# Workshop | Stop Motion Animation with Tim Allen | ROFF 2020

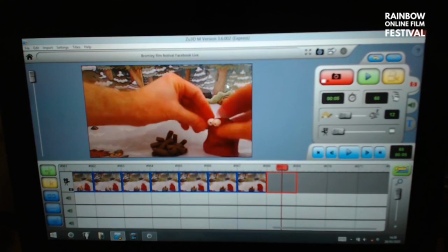And up he comes once more. I've lost his mouth.
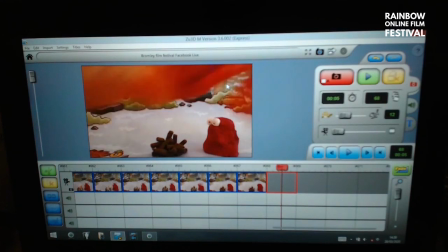It's all right, I have a spare. Here's one that I made earlier.
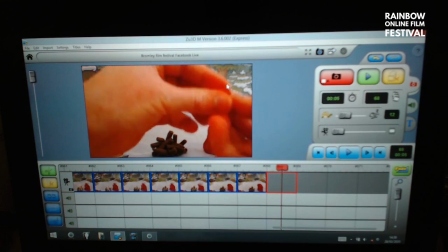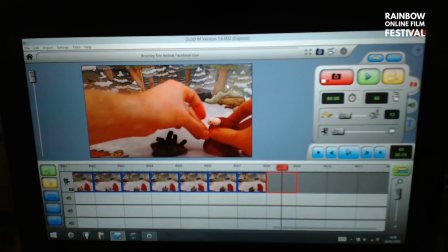Okay, he's still waiting to see if the fire's gone, so he's not completely happy yet.
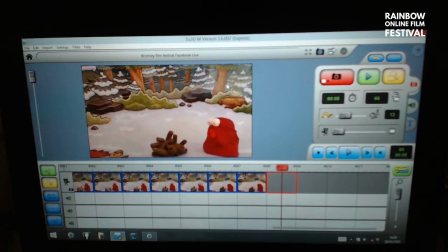He's taking a big breath and getting back to a safe distance. I'm waiting to see what happens. Okay.
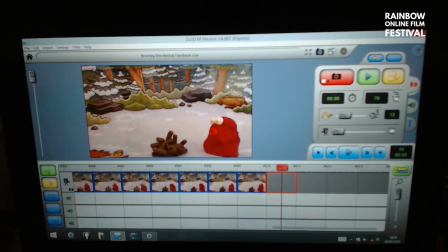Now, let's play that and see how the fire and the water looks. Hello? Big blow. Fire, fire, fire. Turn it out. Right, excellent. Now, they say there's no smoke without fire. We, of course, can't have fire without some smoke. And this is an old school classic. I remember this when I was growing up. Cotton wool. It's a tried and tested stop motion smoke effect. And here we go. This is just any old standard cotton wool that you buy in the shops. You'll find that it comes out of the packet in big clumps like that. And it actually works a bit better if you start to fan it out very thinly with your fingers. You get a much nicer. There we go. The more you can try and get rid of the obvious edges, the better.
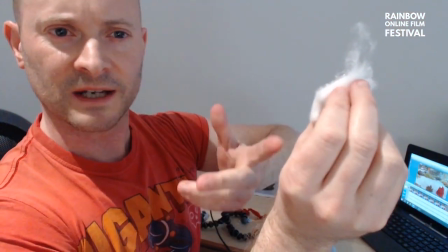But already I think you can see that gives a fairly good effect. Standard cotton wool you'd get in the shop.
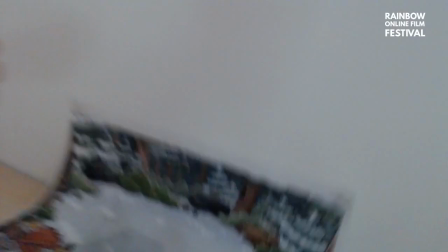Now, looking at this,
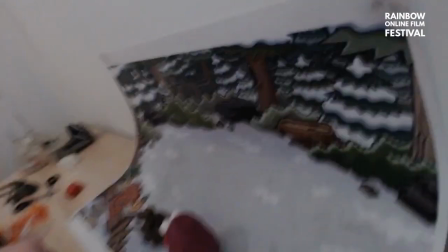now one reason why I chose to have a background like this up against the wall was so that I can go back to
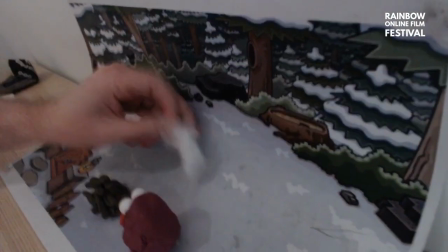using this, I can't make the puppet stand on this back bit,
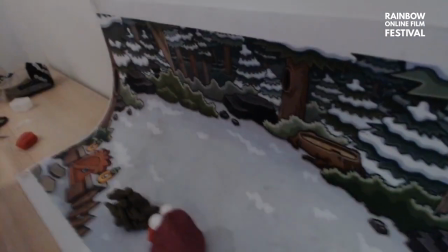but I can use this area as somewhere I can guide smoke up, especially if I use a bit of blue tack to actually stick the smoke to.
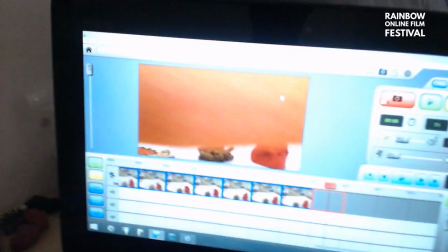So bear with me. What I would do, if we have a look on, thank you.
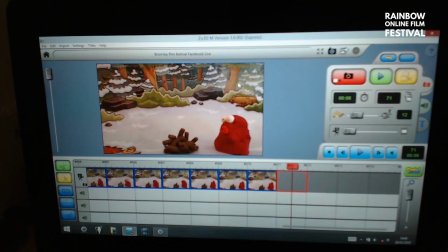I'm going to take a bit of cotton wool. Let's do it so you can see it. I'm going to fan it out so it looks a bit thinner. Now I can put it in the fire.
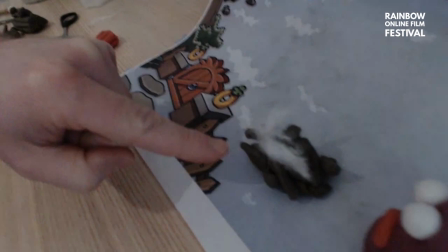Yeah. On the logs in the middle, like so. And I'll take a couple of frames like that.
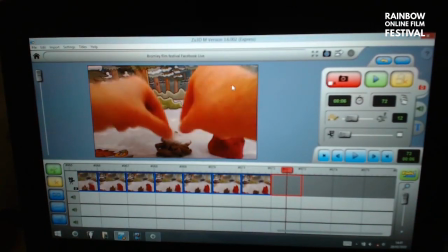Cool. Same with the fire. I want to keep this moving.
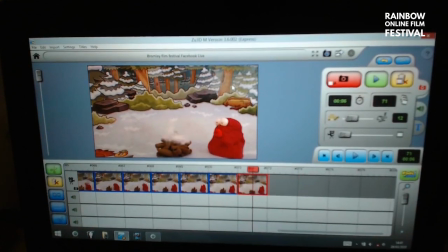There we go. And maybe add a little bit more. I'm sorry if anyone's asking questions, because there's only so much I can do at once. Who says men can't multitask, eh?
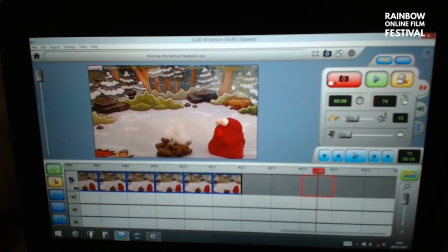Anyway. Okay, there's some smoke starting.
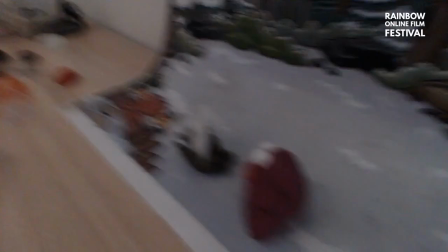What I'm going to do this time, as the smoke gets higher, let me get my camera in position.
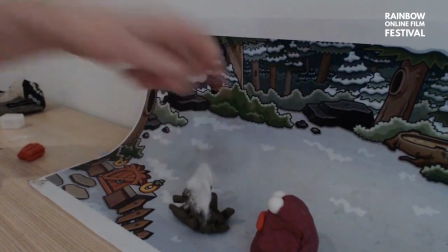I'm going to transfer the smoke onto the ground with a little bit of blue tack.
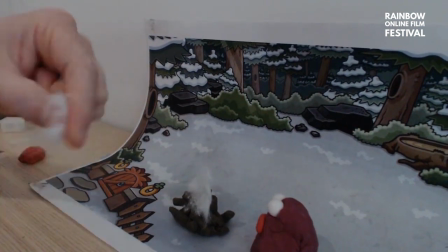That was the idea of using this background where he's sitting on part of it
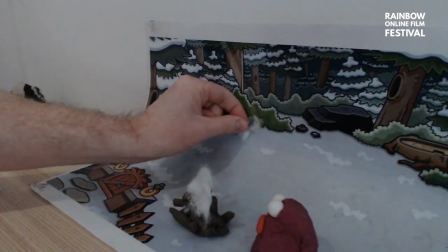and there's another part in the background. So if I stick it to, I'm looking at it on screen, I'm sticking it to around there,
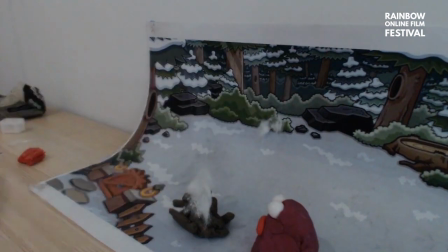something like that.
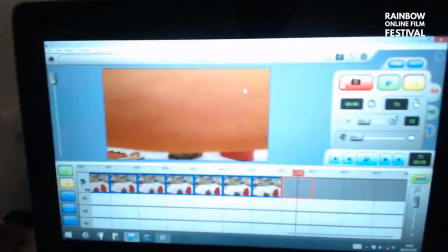And if we look at it on screen, can you see that new bit that's appeared?
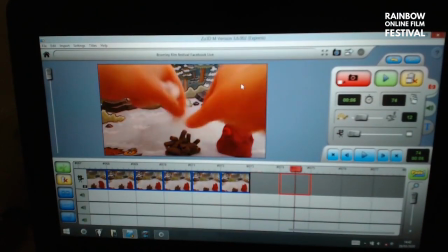I can have a little bit less here,
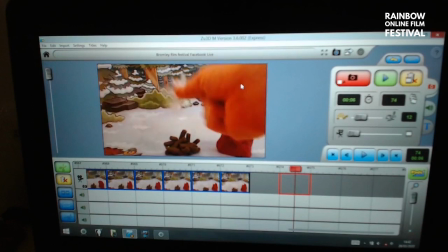as if it's traveling from the, if it's disappearing at the bottom and it's starting to.
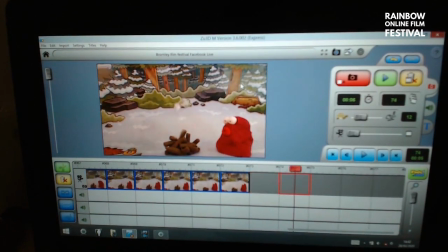Let's have a little bit more.